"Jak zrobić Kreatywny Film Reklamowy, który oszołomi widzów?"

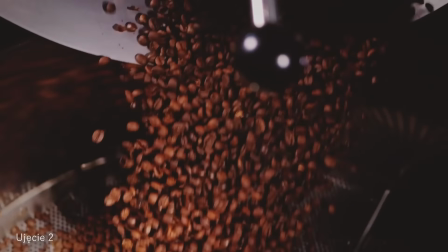[4:08]
Tym sposobem zwiększamy dynamikę filmu już na samym początku. W czasach TikToka konieczne jest, aby już od pierwszych sekund przykuć uwagę widza. Zauważcie, że do tego filmu rozrysowaliśmy wszystkie ujęcia w bliskich planach. Jest to celowy zabieg, bo film jest bardzo krótki, a jego zadaniem będzie pobudzenie wszystkich zmysłów u widza i przywołanie dobrych emocji związanych z piciem porannej kawy. I dzięki takiemu zabiegowi możemy tego widza wprowadzić bardzo blisko tej akcji i wywołać u niego te emocje, że on będzie czuł zapach kawy, smak tej kawy.
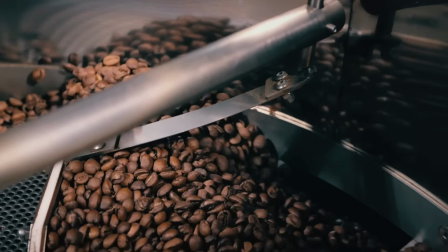[4:43]
Kolejne ujęcie jest nieco bardziej skomplikowane, ponieważ jest nagrane w ruchu,
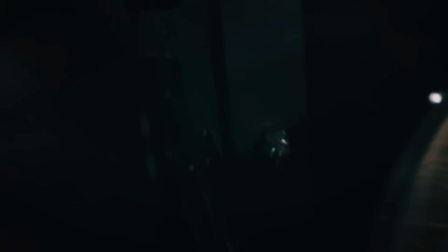[4:49]
a jednocześnie w montażu mamy tu zarówno normalne tempo na początku, następnie jest slow motion, a na końcu speed ramp, czyli przyspieszenie.
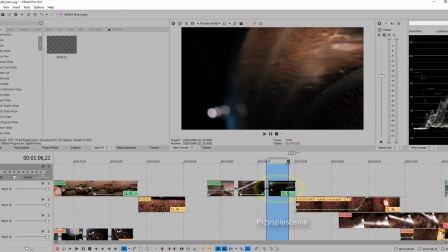[4:57]
Operowanie tempem to idealny środek do wzmacniania emocji i to,
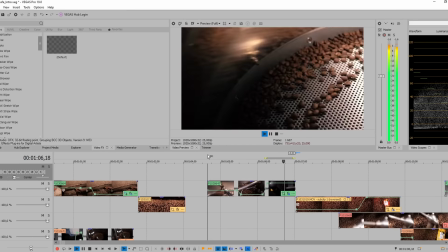[5:02]
że ten klip w pewnym momencie zwalniamy, wcale nie obniża tempa, a wręcz przeciwnie.
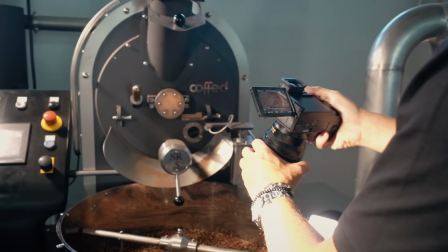[5:06]
Na zasadzie kontrastu slow motion może subiektywnie zwiększać tempo filmu, jeśli jest tylko chwilowe. Takie ujęcia najlepiej zrobić z ręki, dlatego że używając czy gimbala, czy statywu, czy monopodu nie będziemy mieć na pewno ani takiego zakresu, ani takiej swobody ruchów. No i właśnie do tego jest mega ważna stabilizacja. No i tu w GH6 mamy stabilizację matrycy o czułości bodajże 7 EV. Wiem, że niektórym z Was nic to nie mówi, wystarczy wiedzieć, że działa to po prostu rewelacyjnie. No i dzięki temu ujęcia z ręki wyglądają naprawdę mega płynnie, mam pełne panowanie nad kadrem i właśnie o to chodzi.
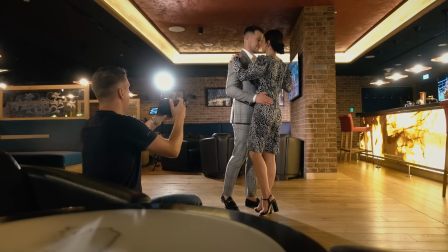[5:40]
Oczywiście w wielu aparatach i smartfonach jest stabilizacja matrycy,
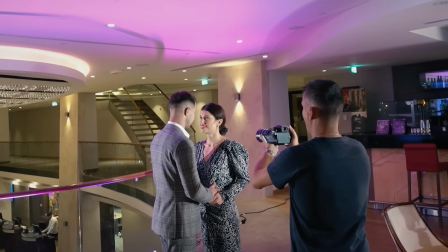[5:44]
ale jeśli nawet Wasz bezlusterkowiec takiej nie ma, czasem wystarczy skorzystać ze stabilizowanego obiektywu.
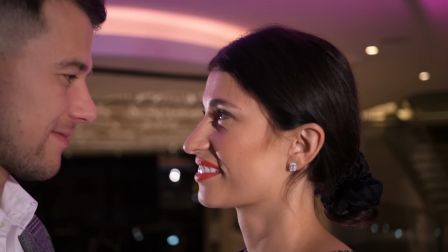[5:50]
Dużo nowoczesnych szkieł spełnia tę rolę bardzo dobrze.
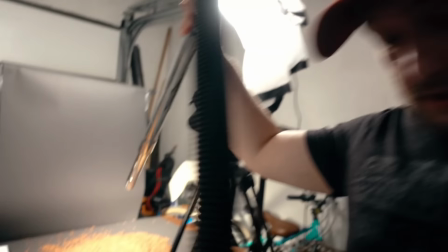[5:58]
Jak zrobić takie ujęcie? Potrzebny nam będzie odkurzacz i mocna śmierćca.
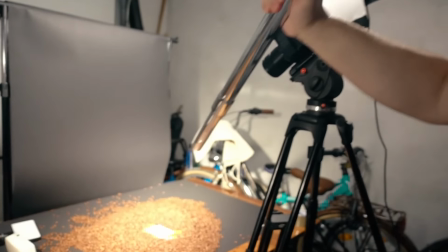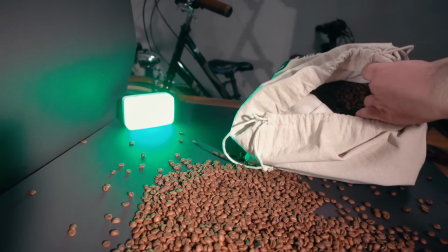[6:10]
Momencik, schowajcie na chwilę odkurzacze, bo można to ujęcie zrobić znacznie lepiej. Umieszczamy aparat na statywie,
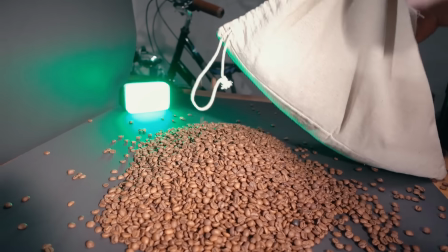[6:16]
tym razem używamy obiektywu 30 mm f2.8 makro i włączamy tryb 300 klatek na sekundę,
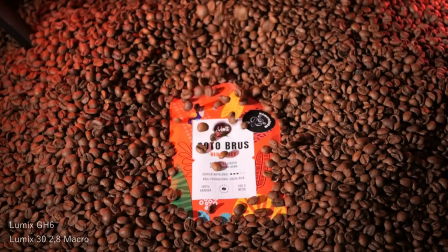[6:24]
bo interesuje nas naprawdę duże zwolnienie. Umieszczamy opakowanie w kawie i zrzucamy na nią ziarna aż do przykrycia pudełka.
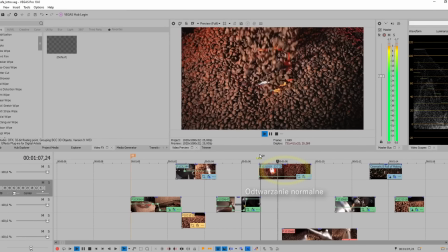[6:32]
Zauważyliście pewnie, że ten klip nie wygląda tak jak na filmie? Oczywiście jeszcze nie, ale wystarczy w montażu odwrócić klip tak, żeby odtwarzał się od końca do początku i pod koniec go przyspieszyć.
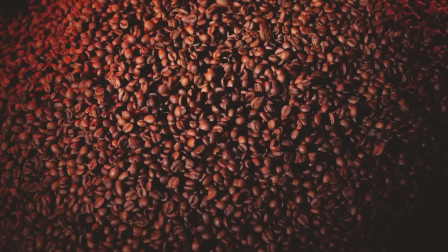[6:43]
I już mamy nasze ujęcie. Wielu z Was zapewne zastanawia się, jak ustawić aparat do takich zleceń, jak dzisiaj tutaj realizujemy, dlatego specjalnie dla Was teraz mini tutorial.
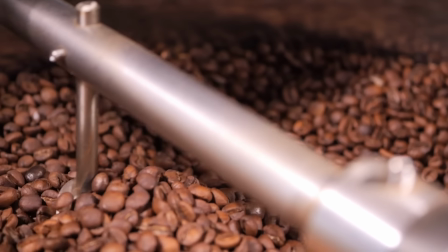[6:53]
Większość ujęć w dzisiejszym filmie nagrywamy, jak już wiecie, w 300 klatkach na sekundę.
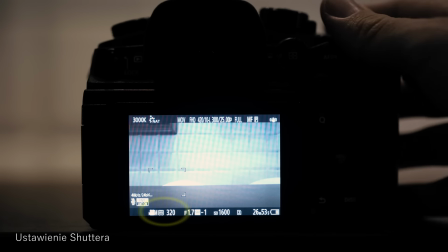[6:58]
W filmie jest zasada, że shutter, czyli migawka, powinna być ustawiona na dwukrotność klatkażu, więc 600.
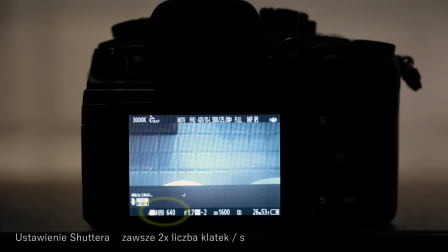[7:05]
W naszym przypadku jest to 640.
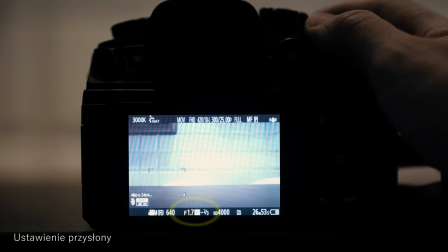[7:07]
Jednak przy tak szybkiej migawce obraz jest niedoświetlony, więc ustawiamy najniższą możliwą wartość przesłony, aby obraz był jak najjaśniejszy.
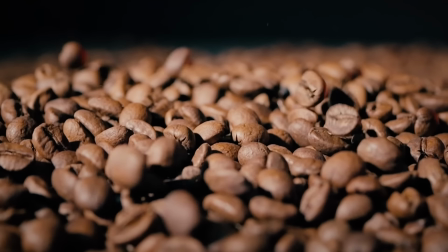[7:16]
A do tego mała głębia ostrości, która się z tym wiąże, czyli rozmycie tła, też nam służy.
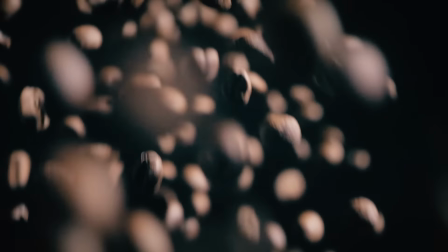[7:21]
Ustawienie samego slow motion w różnych aparatach i smartfonach jest realizowane na różne sposoby.
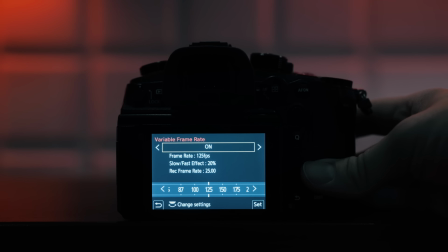[7:26]
W Lumixie GH6, którym dzisiaj pracujemy, ustawiamy go w menu Variable Frame Rate, podobnie jak w profesjonalnych kamerach. Widzicie to właśnie na ekranie.
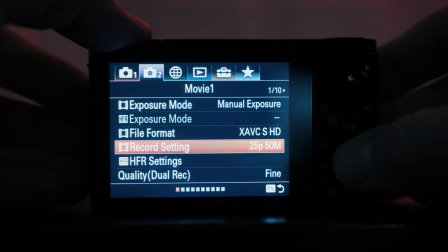[7:36]
Ale w niektórych bezlusterkowcach jest to realizowane przy wyborze trybu nagrywania, a niektóre, szczególnie smartfony, mają osobne menu, np.
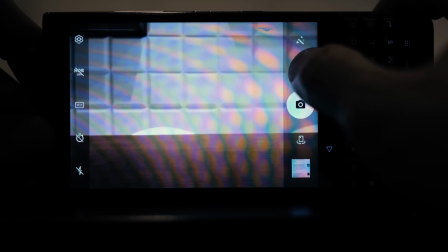[7:44]
High Speed Recording albo Slow Mo. Zobaczcie, że mamy tutaj ustawiony bardzo wysoki shutter, co oznacza, że do matrycy będzie wpadało dużo mniej światła. Dlatego musimy mieć przynajmniej 3-punktowy setup świetlny i to jeszcze w dodatku taki, którym możemy sterować natężeniem. Dzięki temu będziemy mogli zbudować scenę tak, jak ją zaplanowaliśmy. No i efekt będzie taki właśnie jak na storyboardzie.
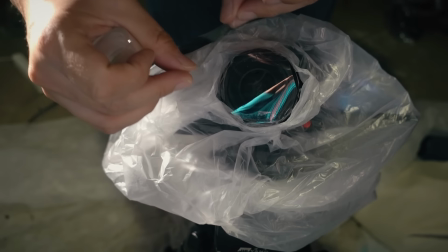[8:14]
Tu mamy sekwencję dwóch ujęć, wbrew pozorom nie aż tak łatwych do zrobienia, szczególnie jeśli mówimy o tym pierwszym.
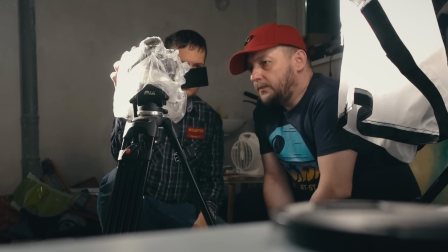[8:21]
Ale oczywiście jak to zrobić u nas, jak zwykle mówimy, wszystko bez ściemy,
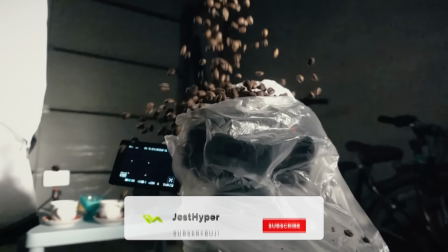[8:26]
więc warto subskrybować kanał, wciśnij już teraz ten czerwony przycisk, jeśli jeszcze tego nie robisz.
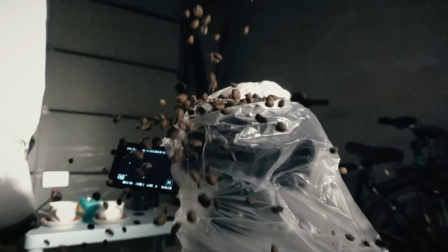[8:32]
W tym ujęciu będziemy potrzebować bardzo dużą kontrolę nad światłem.
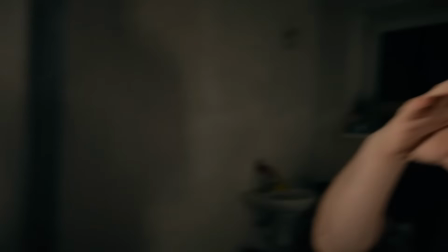[8:36]
Tutaj mamy światło kluczowe z soczewką Fresnela, ono będzie skupiało właśnie tą wioskę światła zaraz nad obiektywem.
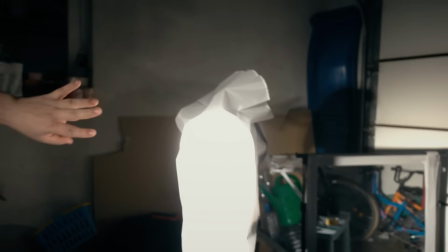[8:44]
Tutaj mamy światło kontrujące, nie mamy wypełnienia, bo chodzi o to, że cała reszta musi być zaciemniona. Będzie po prostu bez tła.
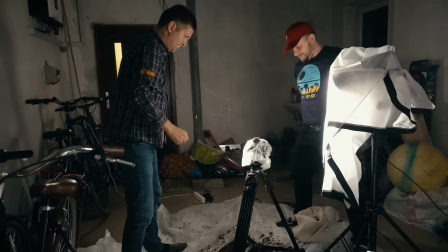[8:56]
Trochę kawy już wysypało się na naszą GH6, ale cały dowcip w tym ujęciu polega na tym, żeby był obiektyw makro, bo ta kawa będzie przelatywała bardzo blisko obiektywu. No i co najważniejsze, oczywiście maksymalną ilość klatek tutaj wykorzystujemy i moi drodzy, tutaj 160 jest za mało, 180 jest za mało, 240 jest za mało, my mamy 300, jakby było 500 to też by było fajnie, ale tutaj myślę, że niczym innym nie jesteśmy w stanie tego dobrze zrobić niż właśnie GH6 i 300 klatkami.
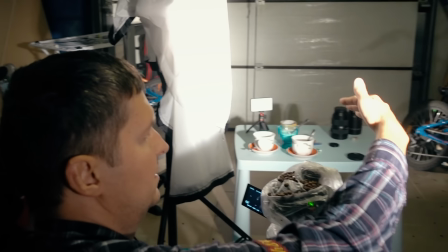[9:28]
I tą maksymalną ostrość tutaj mamy, no nie wiem, to jest około 15 cm.
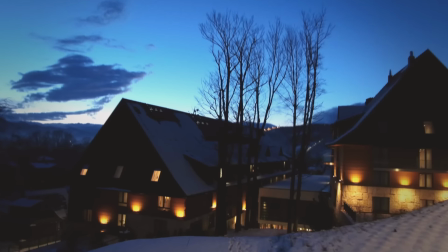[9:34]
Długo testowaliśmy, także to myślę, że jest wartościowy tip. Zauważ, że praktycznie każda firma potrzebuje teraz filmu,
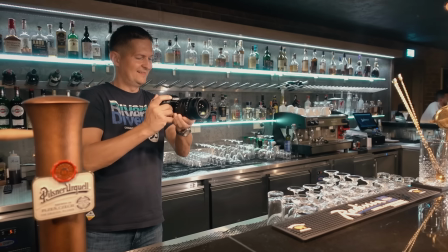[9:42]
aby reklamować i przyciągnąć uwagę użytkowników sieci i dlatego jeśli jesteś filmowcem i nie chcesz zostawać w tyle,
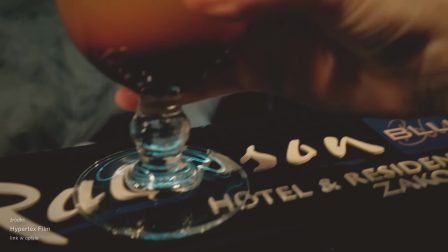[9:49]
powinieneś potrafić tworzyć takie produkcje i wykorzystać szansę, którą przynosi przyszłość.
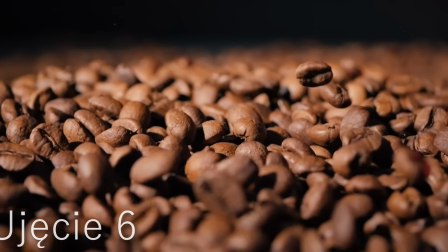[9:55]
Drugie ujęcie z tej sekwencji to po prostu spadające ziarna kawy.
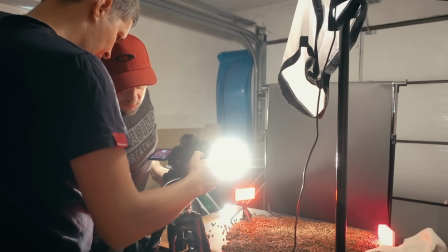[9:59]
Znów nagrywamy w 300 klatkach na sekundę, tym samym obiektywem makro, ponieważ ujęcie będzie kręcone z naprawdę małej odległości.
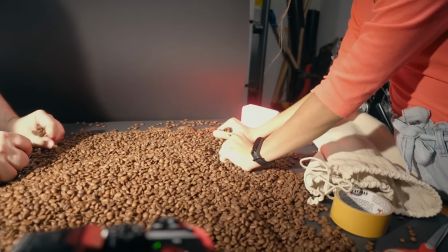[10:08]
Chwilę testowaliśmy, więc wy już nie musicie i najładniej wychodzi,
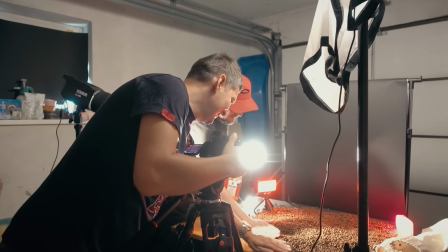[10:12]
gdy dwie osoby zrzucają niewielkie ilości ziaren w odległości około 10 do 15 cm od obiektywu.
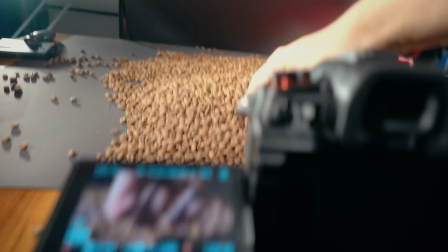[10:18]
Dobra, i dokładnie tu.
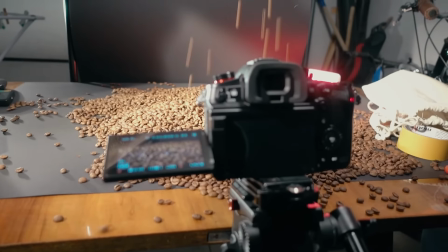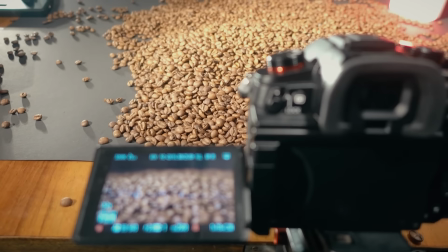[10:28]
No teraz jeszcze lepiej. Do takiego wideo produktowego warto użyć naprawdę jasnego obiektywu. My tu mamy oczywiście obiektyw Lumixa 1.7. No jeśli nie macie czegoś takiego w swoim arsenale, to myślę, że do takiego zlecenia nawet warto pożyczyć taki obiektyw. No ale po co nam taki jasny obiektyw? No przede wszystkim też dlatego, że potrzebujemy mieć tutaj naprawdę ładnie rozmyte tło, ładny bokeh. Może niektórzy z Was zapytają, dlaczego w takim razie nie użyjemy pełnej klatki. No a dlatego, że po pierwsze przy takim jasnym obiektywie mamy naprawdę ładne rozmycie tła, naprawdę nic więcej nam tutaj nie potrzeba, ale z drugiej strony matryca mikro 4/3, jaka jest w GH6, daje też znacznie lepsze możliwości, jeśli chodzi o makro, to znaczy każdym obiektywem praktycznie możemy znacznie bliżej filmować.
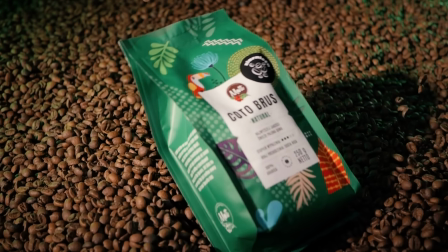[11:19]
Przechodzimy teraz do kolejnego ujęcia, które jest dość efektowne, a w nim dużą rolę będzie grało światło.
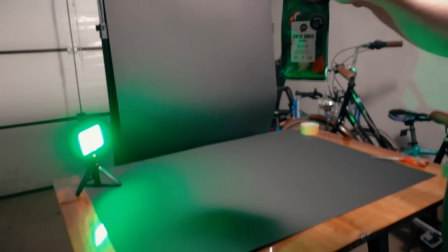[11:25]
Sobie rozsypiłem kawę, zielone światełko, bo jest zielona kawa. Pada w kawę.
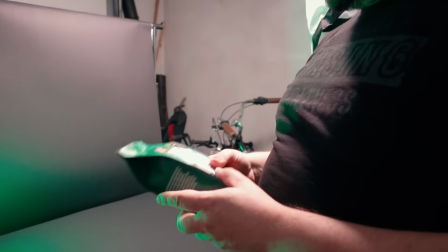[11:31]
Mamy tutaj 300 klatek w GH6, więc to będzie tak leciało.
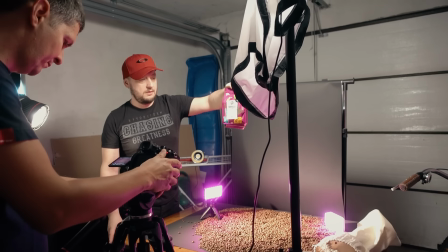[11:43]
To jedno z tych ujęć, które robiliśmy chyba najdłużej,
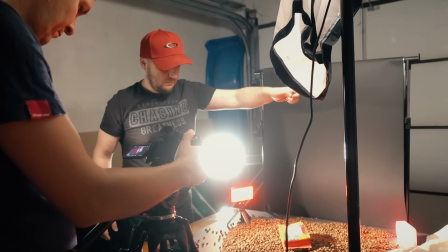[11:47]
nie tylko z wrodzonego perfekcjonizmu, ale po prostu nie jest łatwo zmusić pudełko do współpracy.
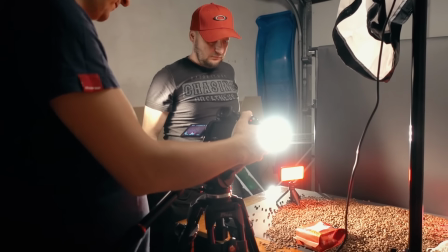[11:53]
Mam nadzieję, że przynajmniej wy zrobicie tego typu ujęcie szybciej dzięki naszemu doświadczeniu.
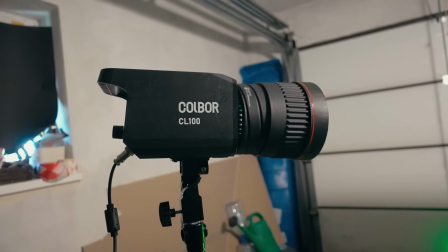[12:01]
A jaki tu mamy setup świetlny? Na razie mamy 3 punkciki.
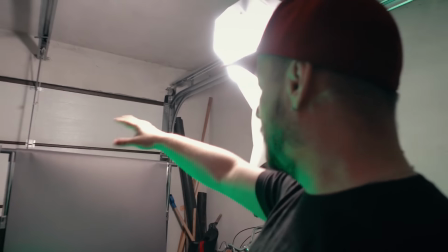[12:06]
Tutaj jest cel 60, bo właśnie filowe, czyli wypełniające światło mamy troszkę rozproszone w naszym...
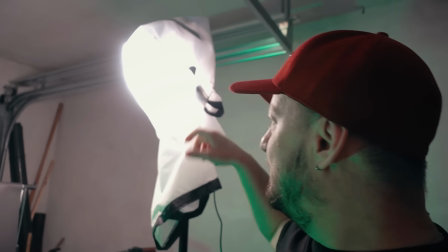[12:14]
Profesjonalny, ewidentnie profesjonalny dyfuzor.